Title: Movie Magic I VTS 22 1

Matte paintings can generally add a greater sense of dimension and scope to films, because very rarely do films get to the incredible locations they want to.
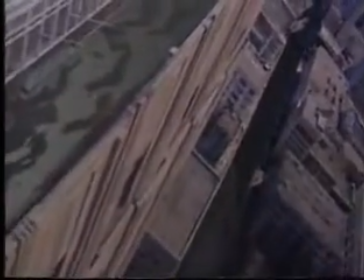[4:20]
In a shot like the one I did of the Empire State Building,
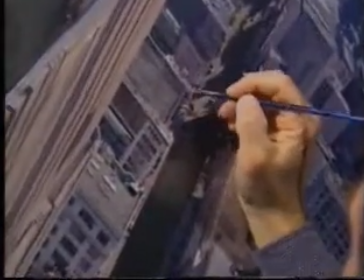[4:23]
it was almost an engineering feat where I had to essentially remake the face of the Empire State Building from this imaginary point of view.
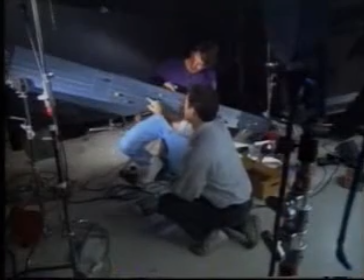[4:32]
The matte painting is only one element of this complex shot.
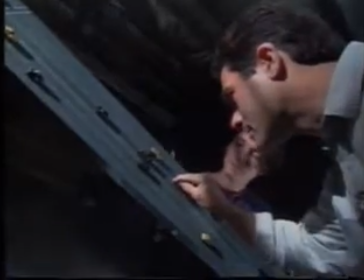[4:36]
Since the distant background is a street at the base of the building, the Matt World team must construct it in miniature.
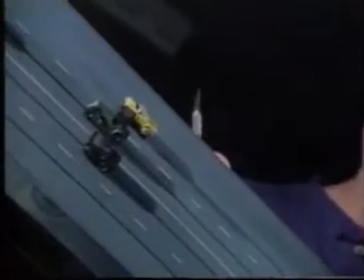[4:44]
The road's looking good, but we need to get some of the oil streaks that go down the middle of lanes.
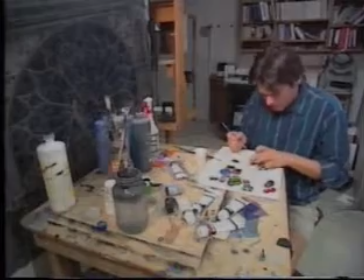[4:49]
The automobiles are actually children's toys painted in car colors of the 30s.
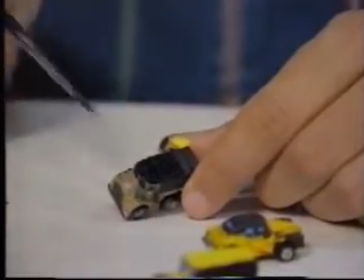[4:54]
These models are attached to cables underneath the miniature street.
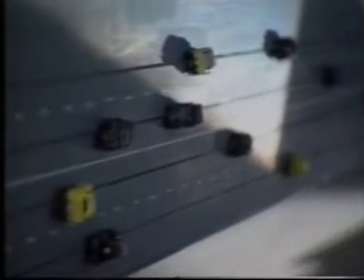[4:59]
A small motor pulls the cable, moving the tiny traffic down their lanes.
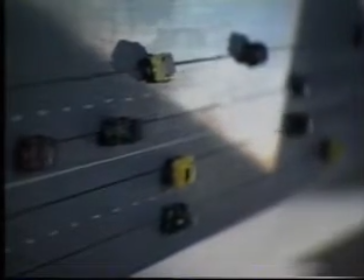[5:05]
Okay, Mark, running this again.
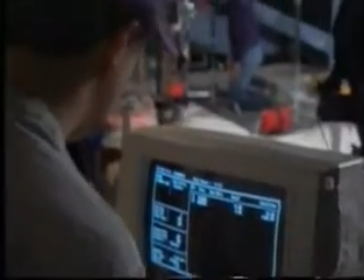[5:08]
A computer is used to control the cars, keeping them in a perfectly synchronized, pre-programmed traffic pattern.
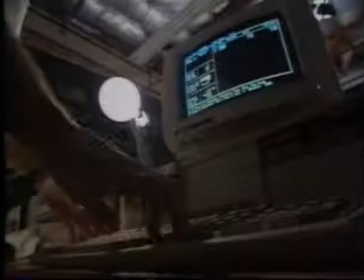[5:15]
I'm going to be running this back and forth, Mark. So, ready?
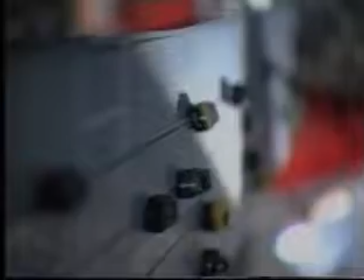[5:20]
Okay, rolling. Of course, we are dealing with artwork that's painted, and what we're trying to do is introduce the movement that you would expect to see if you were really looking at a scene that existed in reality.
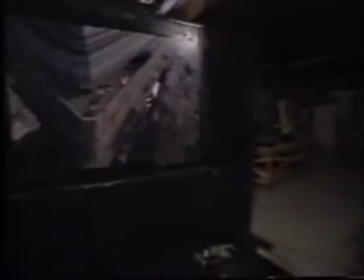[5:34]
Craig Barron, co-founder of Matt World, is the director of photography responsible for getting this shot on film.
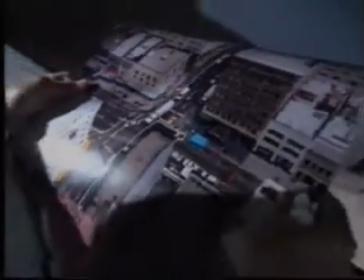[5:42]
If you look into the streets of New York, you would expect to see the cars moving.
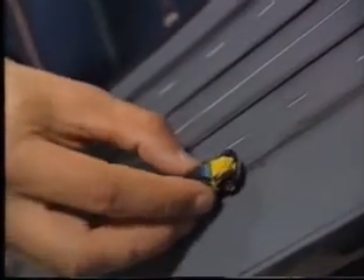[5:46]
It's very difficult to go out and photograph, say, 24 period cars from that particular angle and with the correct lighting that would fit in with our scene.
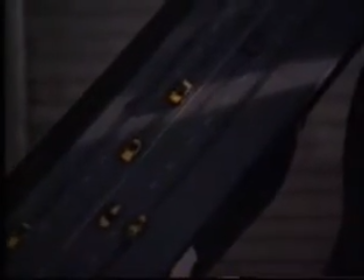[5:55]
So we have to recreate that in miniature. You ready for this?
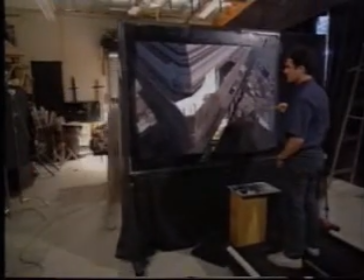[6:00]
Behind the matte painting, a piece of plastic serves as a screen for a process called rear projection.
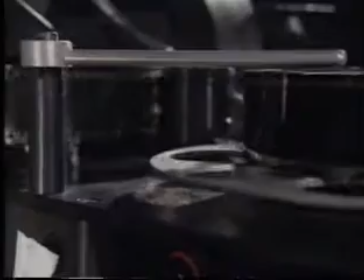[6:07]
A film projector casts previously shot footage of extras onto the screen,
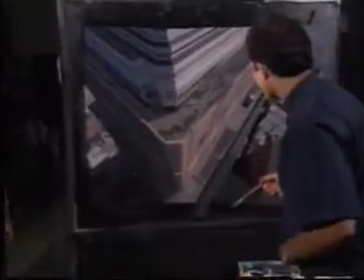[6:12]
making it appear as if they are actually walking on the building's observation deck. It seems to be lining up very nicely here.
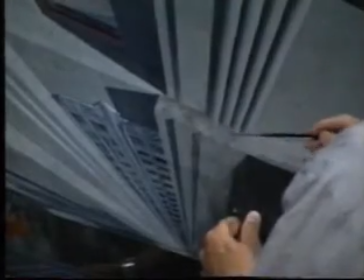[6:21]
Matte painting is difficult, and it is getting more difficult all the time because audiences are getting more and more sophisticated. We're constantly trying to push the envelope and make these things look as realistic as possible.
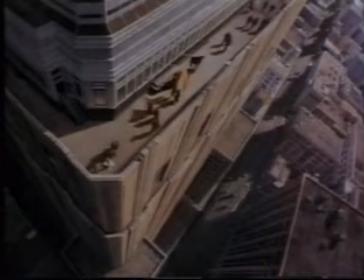[6:33]
On screen, all of the pieces come together perfectly,
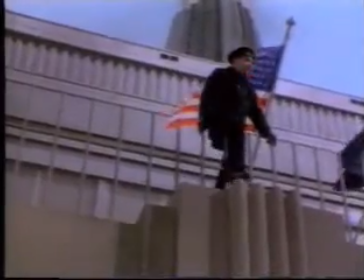[6:36]
and a dramatic scene atop the Empire State Building is brought to life for The Shadow.
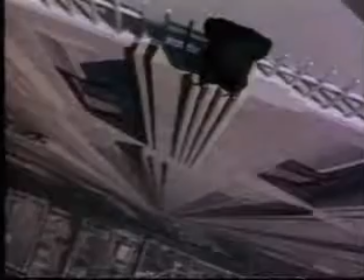[6:43] No idea. Let's do it. Put me down. Put me
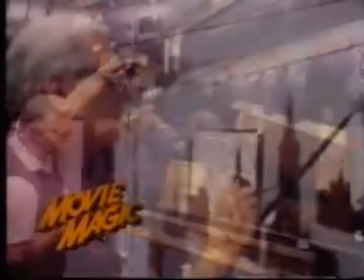[6:49] down.
Coming up, we'll meet the legendary effects wizard who turned the Dallas Waterworks into a city of the future